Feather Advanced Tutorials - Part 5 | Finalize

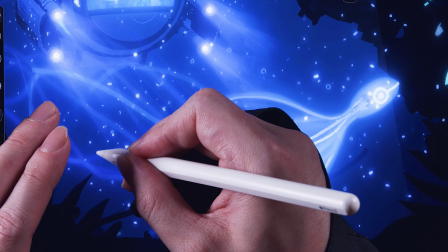Welcome to the final part of the advanced tutorial.
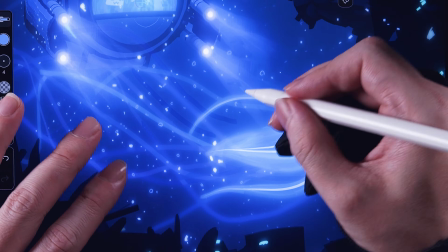Making it this far is truly an achievement, and we have nothing but respect and gratitude for you.
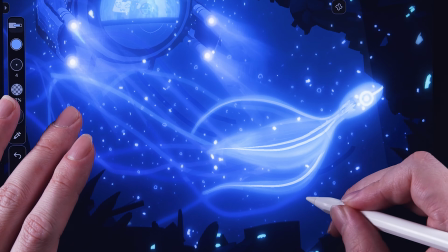In this last part, we'll fine-tune various elements, add effects, and introduce truly advanced techniques,
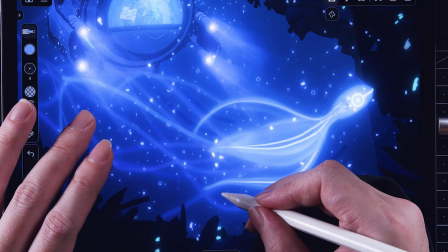the kind we've developed through building Feather and creating art with it. Some of these techniques might seem like workarounds.
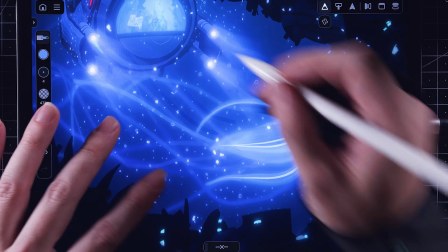As we continue pushing the limits of the tool, not every solution is perfectly polished, but that's part of the process.
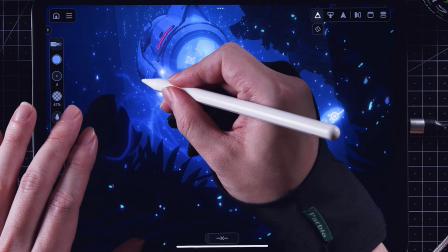Because we're not just building a tool, we're also exploring how art and design evolve with it.
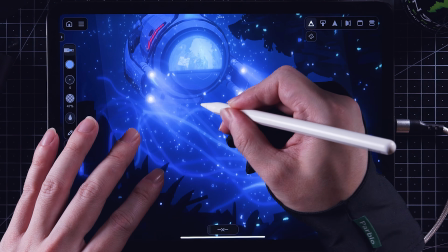And that includes your work too. We can't wait to see where this journey takes us. Let's finish strong.
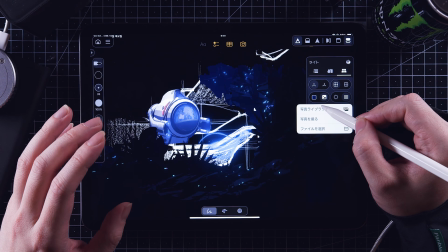Now, let's start using a background image. In Feather, you can apply both a background color and a background image simultaneously.
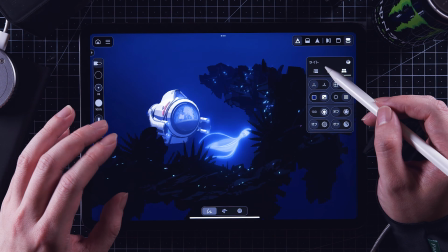Since the background color also acts as environment lighting and render mode,
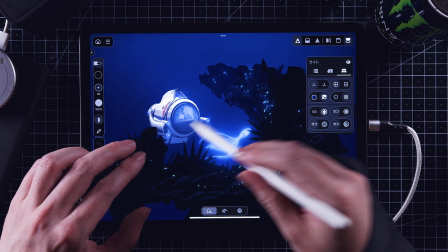adjusting it before adding an image can enhance the overall quality of your work.
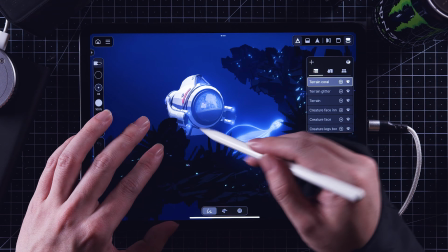For example, this background image has a gradient from the top, adding more depth and richness to the scene,
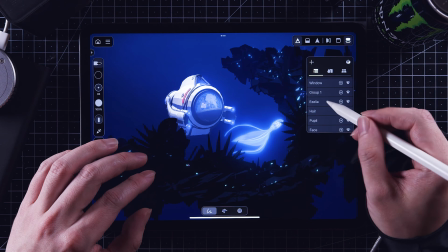even though, in reality, very little light reaches the deep sea.
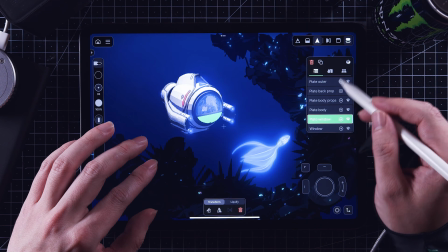Okay, let's adjust the submarine's tone to match the background.
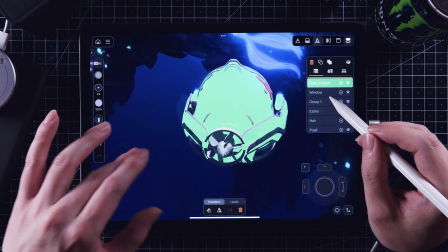To make it feel like it's truly deep underwater, we'll add a cooler blue tint.
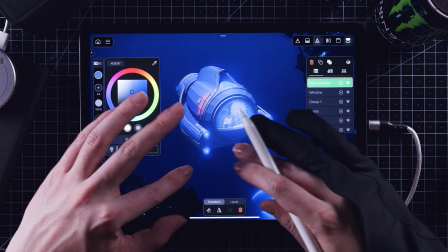In Feather's render mode, dark areas won't appear completely black unless the stroke itself is pure black.
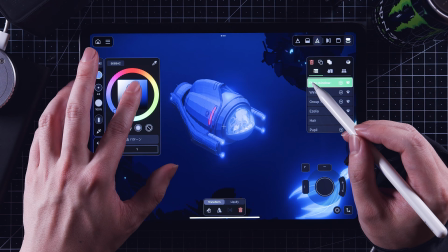So, if you want a heavier, deeper darkness, it's more effective to darken the curve colors while increasing the light intensity.
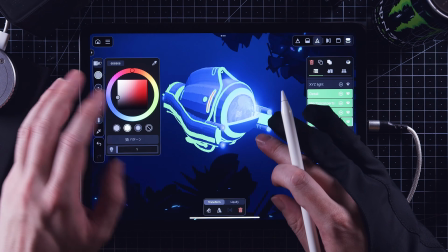Consider the colors of the deep sea and find a natural balance. Once you settle on a base color, adjusting the rest becomes much easier.
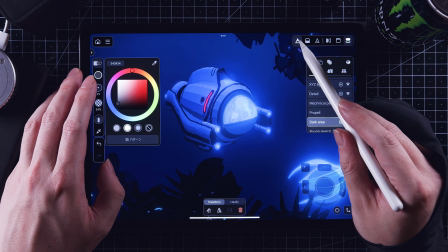Since the background is a deeper blue, even if we add more blue to the submarine, our eyes will still perceive it as a natural white in contrast. Keep fine-tuning the colors and lighting.
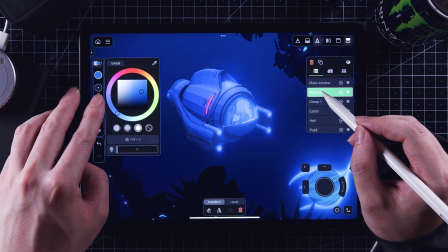Adjust the transparency and brightness of the windows until they look just right from the current viewing distance.
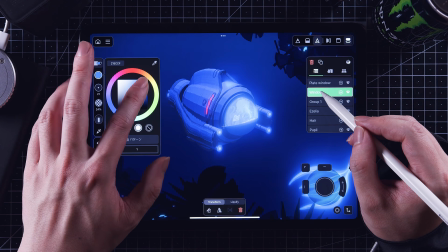Make sure the darkest areas of the submarine don't appear too hazy or overly dark, as that can make them stand out unnaturally.
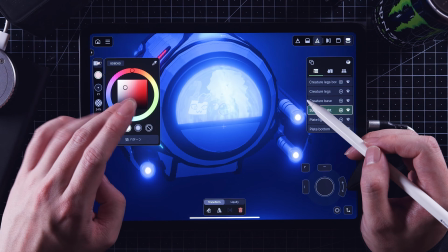Also, balance the brightness of the submarine's lights to maintain a natural look.
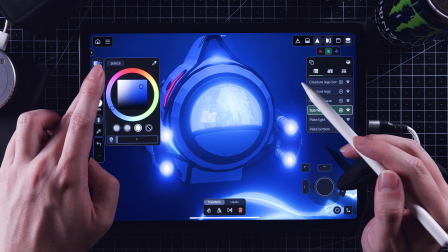Imagine actually looking at a submarine underwater. This will help guide your adjustments.
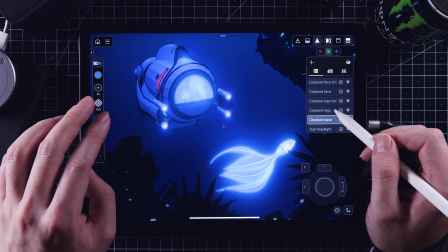Here's an important tip. How can we effectively adjust the brightness of the creature?
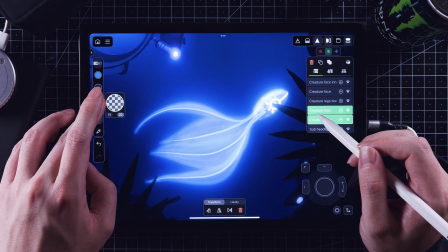The brightness slider is already at max, and lowering the opacity would erase the carefully blended gradients.
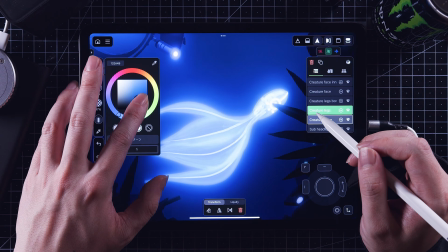Here's a hint. We painted the entire creature with the same color, meaning we can adjust all of it at once.
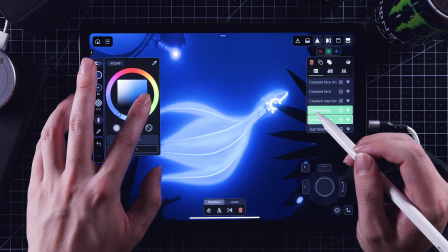In this case, the best approach is to tweak the brightness and saturation to achieve the desired level of brightness.
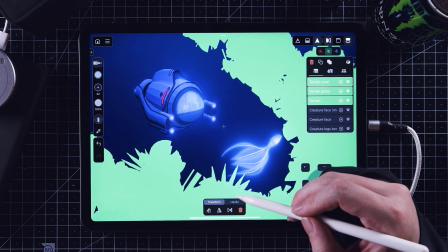Now, let's adjust the terrain to make the creature more visible. It shouldn't be too hidden or too exposed, just partially covered.
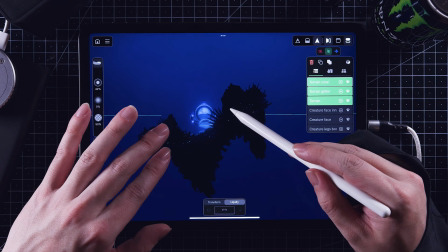This way, depending on the viewing angle, different parts of the creature will be revealed, adding a sense of depth and dimensionality.
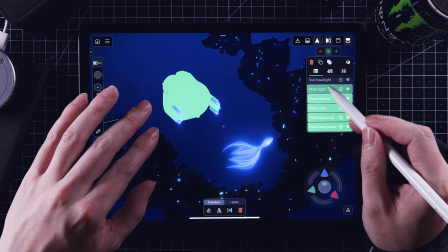We'll also slightly reposition the submarine, making it feel like it's looking down at the deep-sea creature.
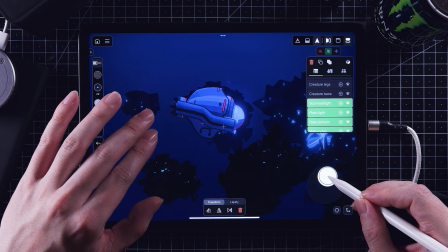These small adjustments help enhance the storytelling and create a stronger sense of presence in the scene.
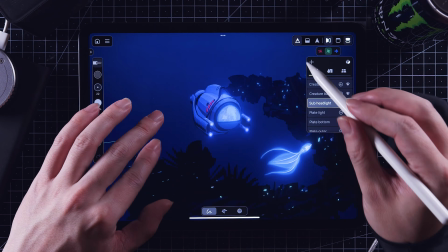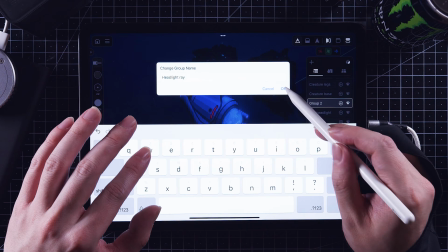Next, let's draw beams of light coming from the submarine's lamps. We'll use a wide brush with pressure sensitivity applied.
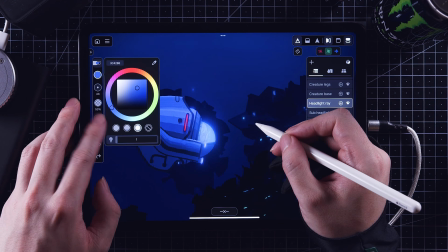Before starting, try drawing a few freehand strokes to get used to the pressure control and adjust the sensitivity if needed.
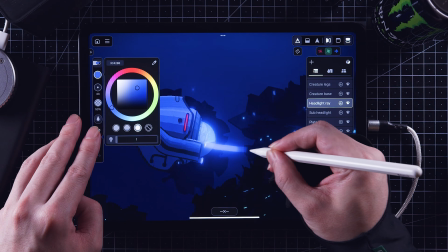Once you're ready, draw strong strokes at the start, gradually fading out.
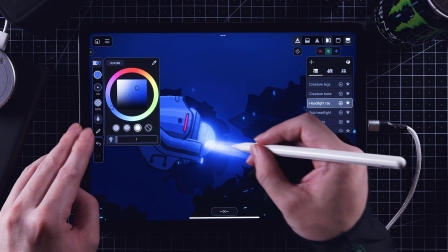Overlapping lines will create a brighter effect, but be careful. Too much overlap can make certain areas stand out unnaturally.
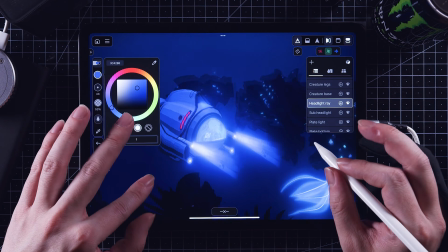Adjust each stroke carefully for a smooth gradient.